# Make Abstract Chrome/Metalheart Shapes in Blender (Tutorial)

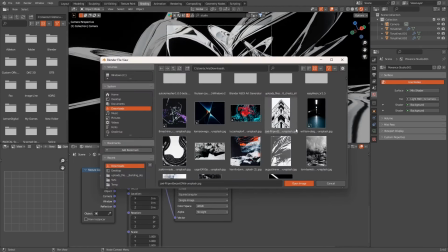I really like that purple. Might have to use that for another scene or something.
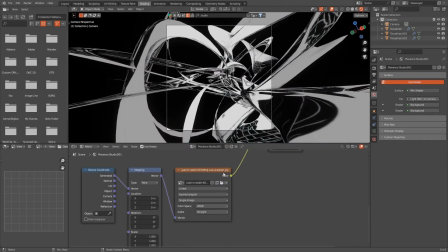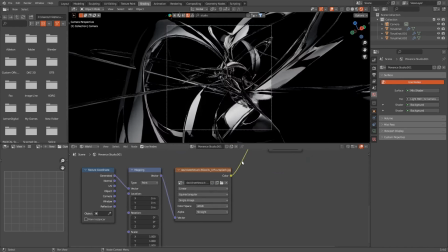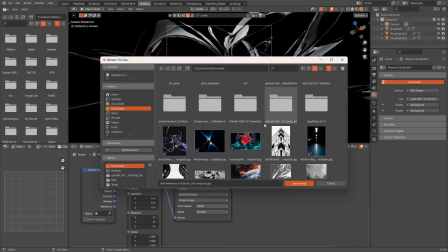That's nice too. It's like more emotional.
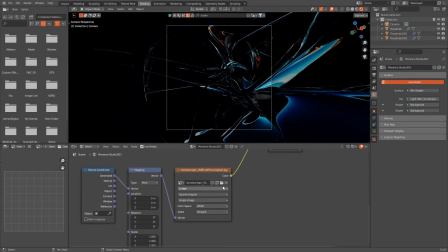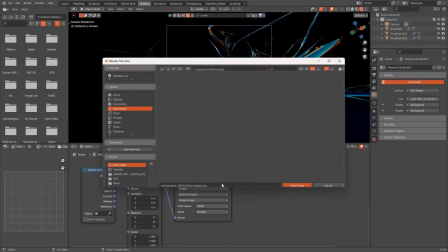That blue.
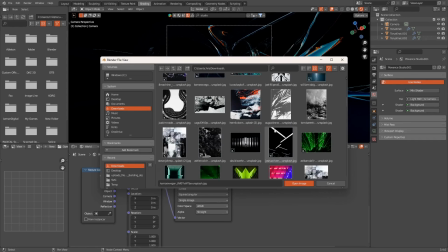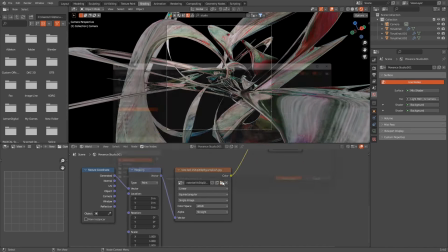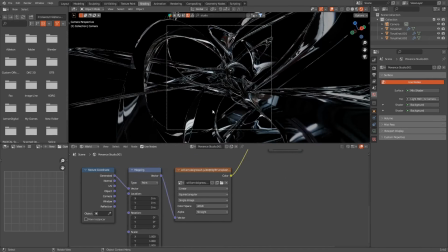I got all these images from Unsplash. It's a really good site if you ever need like images and textures, check it out.
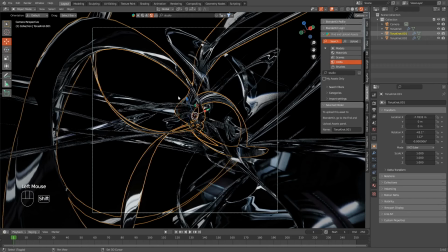Now I'm gonna add some point lights. I think I set the setting like at 5,000.
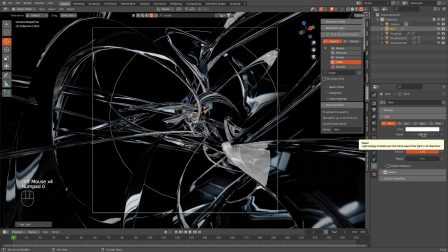Increase the size to about like 1 meter. Not five, I changed that. You want to get the lights like on the edges
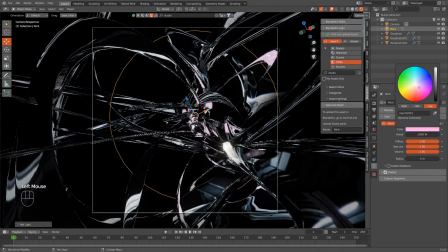so the reflections are just like in your face, you know, like more subtle.
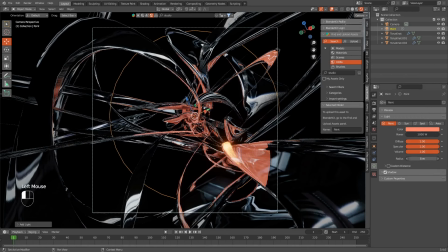But do like a hot pink.
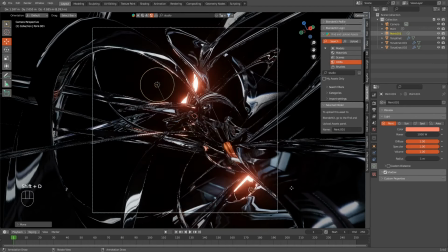That's not like, that's a pretty nice shade of orange. I don't know. We'll see. But that pink kind of like works well with like the lighting.
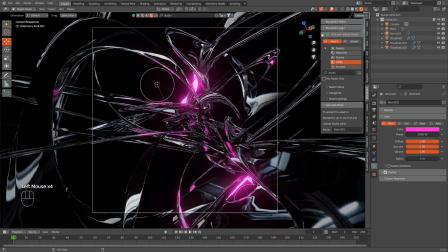And that's pretty much it. Next step is probably just compositing, add some effects, and then render.
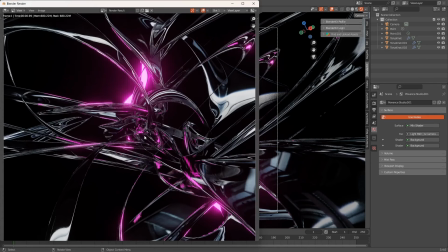You see that render's looking pretty good. This is Eevee too, so imagine how it looks in cycles.
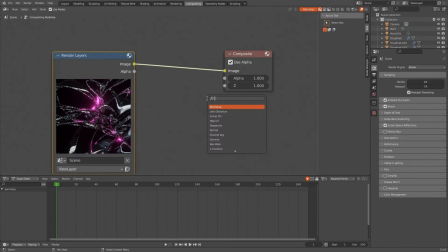Add some blur.
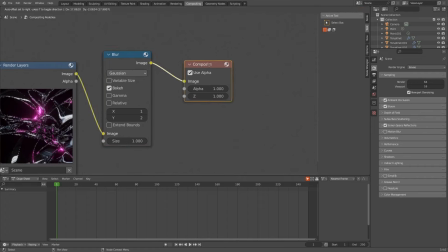Set it to like one and two, something simple. Some lens distortion. Shift those colors.
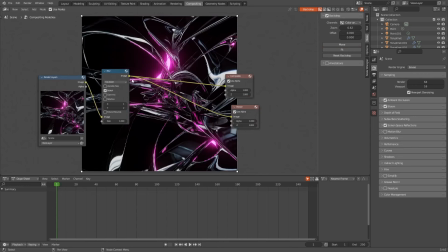Add a viewer node so you see what we're doing.
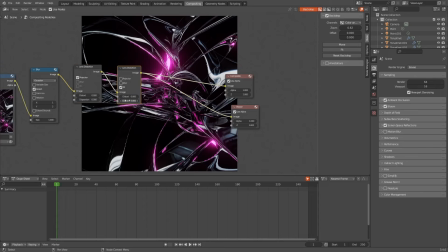Set it to like 0.1015. Something subtle. We don't want it to like do too much because the main focus is the lighting and then the chrome. Now we're gonna add some glare to get some stars.
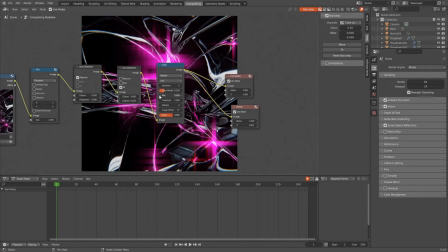We're gonna tweak the settings to lower the threshold so we don't have too much.
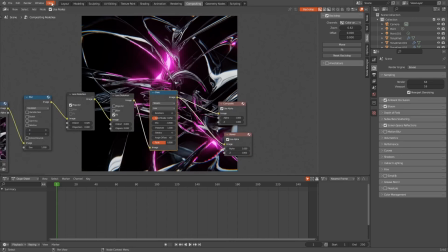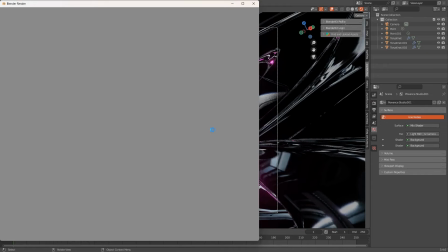And that's it. That's the whole thing.
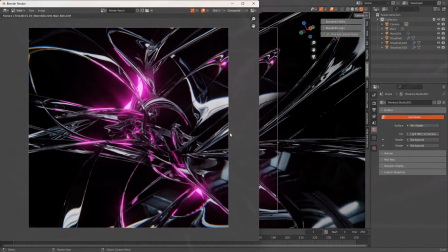Looks great. I like it.
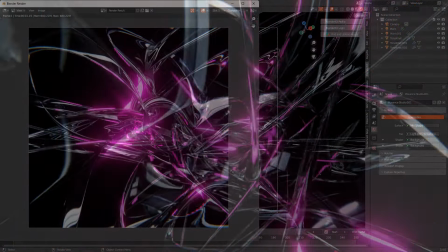I like it a lot. If you have questions, concerns, you can contact me on Discord.
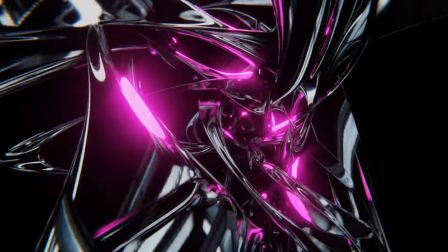You can message me on Instagram. Leave ideas in the comments for the next one.
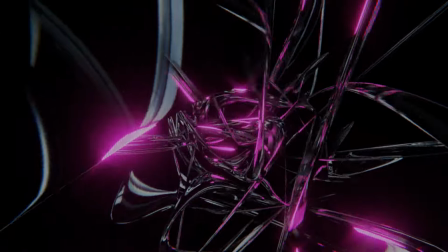And that's it. Good luck.